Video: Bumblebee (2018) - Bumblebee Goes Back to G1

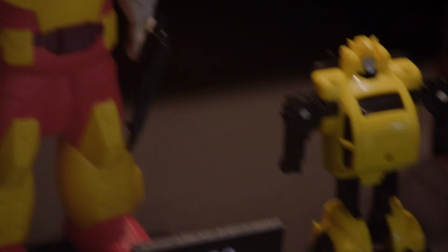4s
I grew up playing with the Transformers action figures and watching the animated series.
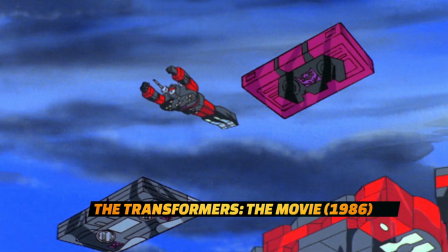9s
And when the animated film came out in 86, I loved it. When Transformers hit, I was right in the middle of it.
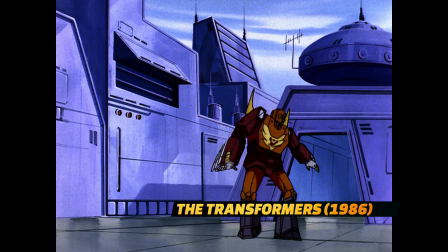15s
I vividly remember Transforming Optimus Prime. He was the best toy I got. A lot of us were raised on the G1 Transformers, those toys, those cartoons.
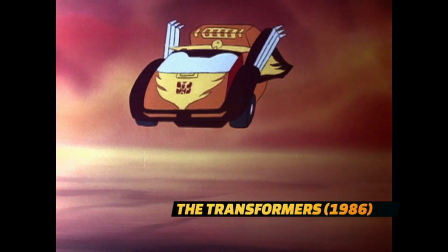25s
So to have a movie that's set at that time, there's a nice nostalgia to it.
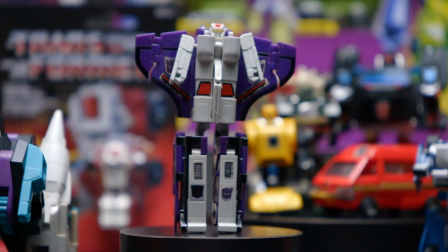29s
There's something about iconic personalities of Generation 1 that really resonates in that Bumblebee film.
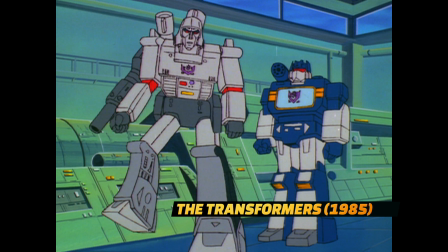35s
I think it comes down to heart. I think the heart of Generation 1 is really about the plight of the Autobots against the Decepticons,
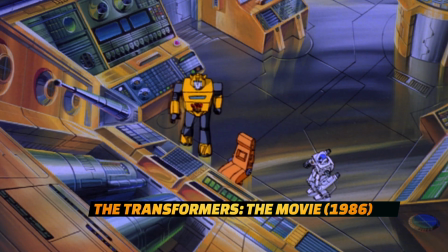43s
the straightforward mission to protect Earth, and their ability to connect with humans.
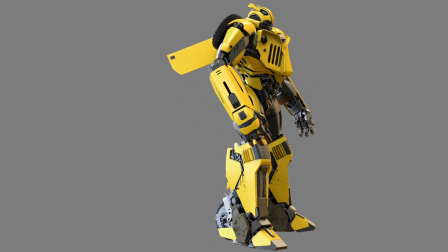50s
With the design on this film, we wanted to make sure that we did something that felt more evocative of the 80s Transformers designs. At the same time, these are robots that exist in the same universe as the other films, so it couldn't be such a departure where it felt like it was a totally different movie.
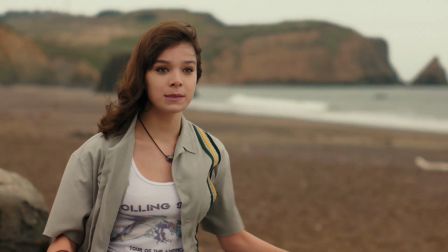65s If you see anyone besides me, what do you do? Great.
So Bumblebee has a look. We just brought that look into the 80s and did some reformulation.
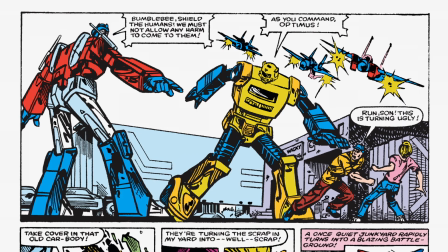77s
We were using the original cartoon and some of the original artwork as our inspiration. Okay, here's our launching point for these characters, and everybody was super excited. The geeks came out, I could hear people in the halls go, this is what I've been waiting for. Jason came and showed me all those designs and I was ecstatic. I was like, oh my God, we're doing that? I made that my sacred mission, like from then on, I was like, I'm gonna make those guys awesome.
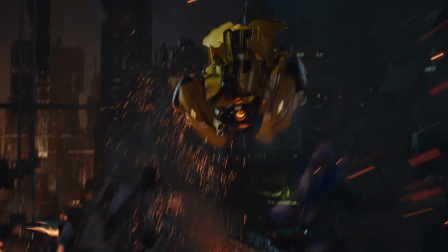103s
The movie opens with a battle on Cybertron, between these two factions of these transforming robots.
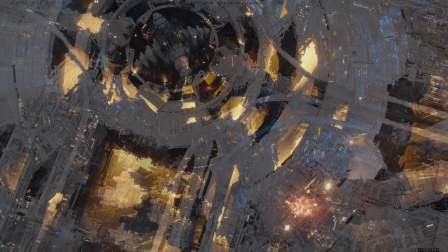109s
The opening Cybertron scene was completely CG. The frames were really dense.
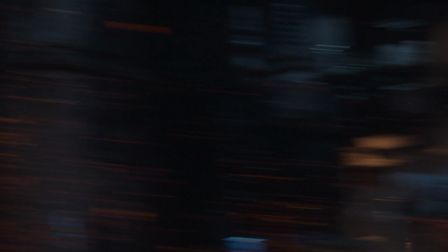113s
There was smoke, embers, sparks everywhere, lots of robots shooting at each other, so there's muzzle flashes.
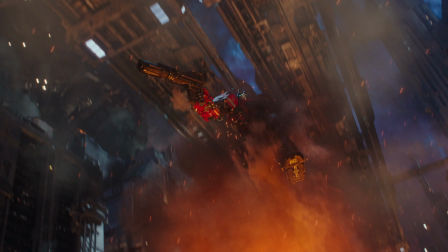120s
And it was really challenging on the compositing front. It was a sequence we had to do in a very short period of time.
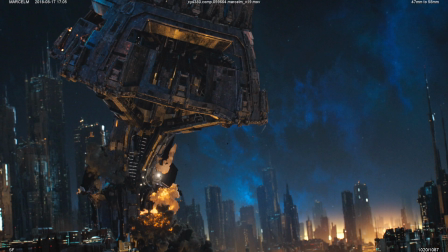126s
With lots of assets. And that includes a gigantic tower that comes crashing down, taking out other buildings and things like that. We had this opportunity to not only explore this G1 look to that whole planet,
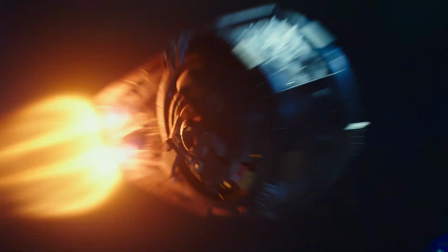141s
but also to bring all these different robots that we all know and love, back to that G1 aesthetic.
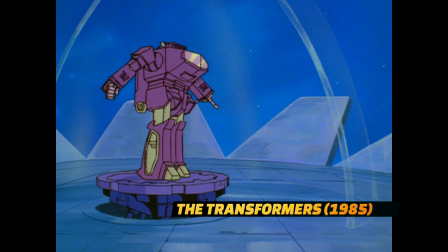148s
We spent a lot of time researching each robot and making sure they were true to their G1 color palettes.
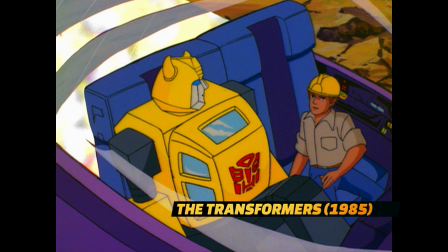155s
We did refer to some of the old-school toys and the 80s cartoon. If you look at the cartoon G1s, they're actually really simple.
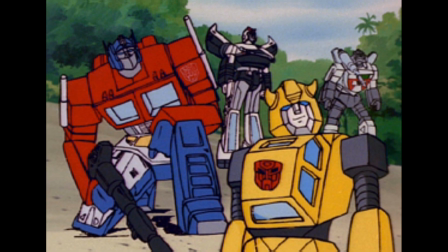163s
They're boxes, mainly, like box legs, box everything. And that would not translate well into the real world.
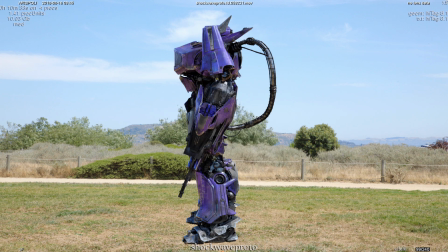169s
So we had to take the basic silhouette of the originals and then put details onto them, like shockwave.
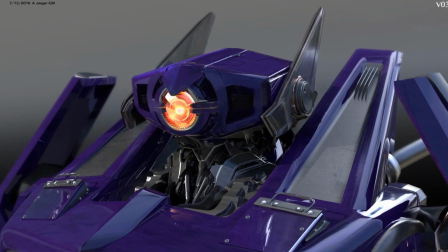175s
If you look at his head really closely, you'll see that right next to his eye, there's cutouts, and then there's all these little details in there that you would never see in the cartoon because,
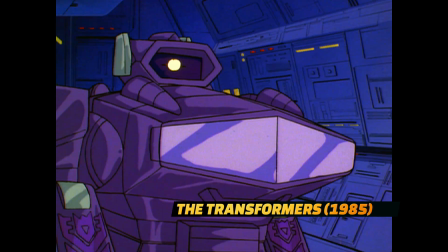183s
you know, it wouldn't be necessary. So we draw from the cartoons, but then we go one step above and make it so that it looks like it would exist in the real world.
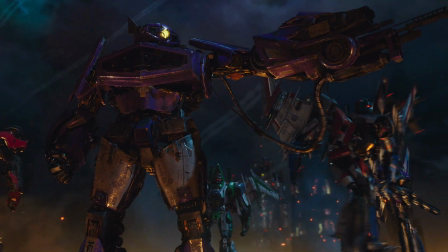192s Destroy the launch pad. Let none escape.
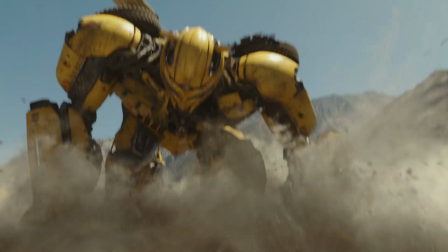You know, all the Transformers films have jaw-dropping visual effects, But this film, this is character work.
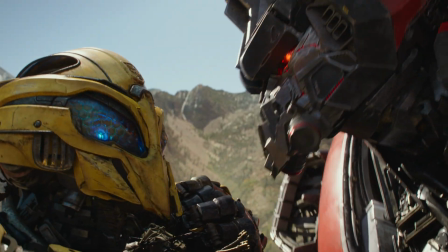207s
This is acting.
Tell me where your friends are hiding. I'll never talk.
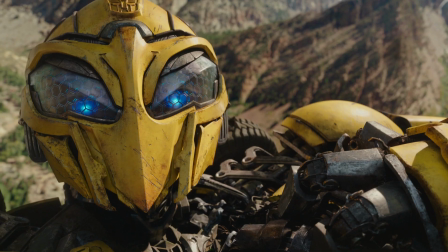212s Is that right?
We needed to make sure that Bumblebee and all the Decepticons that he goes up against feel like real, living, breathing creatures.
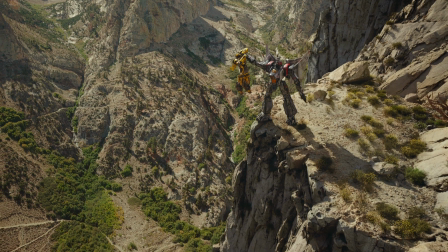220s
It's not just something that looks cool. It needs to have emotion behind it. And the way we do that is in storyboarding, where we try to figure out, you know, what this character is thinking, what it's feeling, and then very clearly lay it out in really strong and evocative boards. And those storyboards were used to shoot the scenes on set, and then the same storyboards that were used to shoot the scenes on set were then given to the animation team here
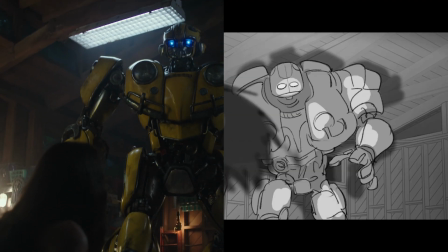241s
to make sure that that original intent of the scene was conveyed through our CG robots as well.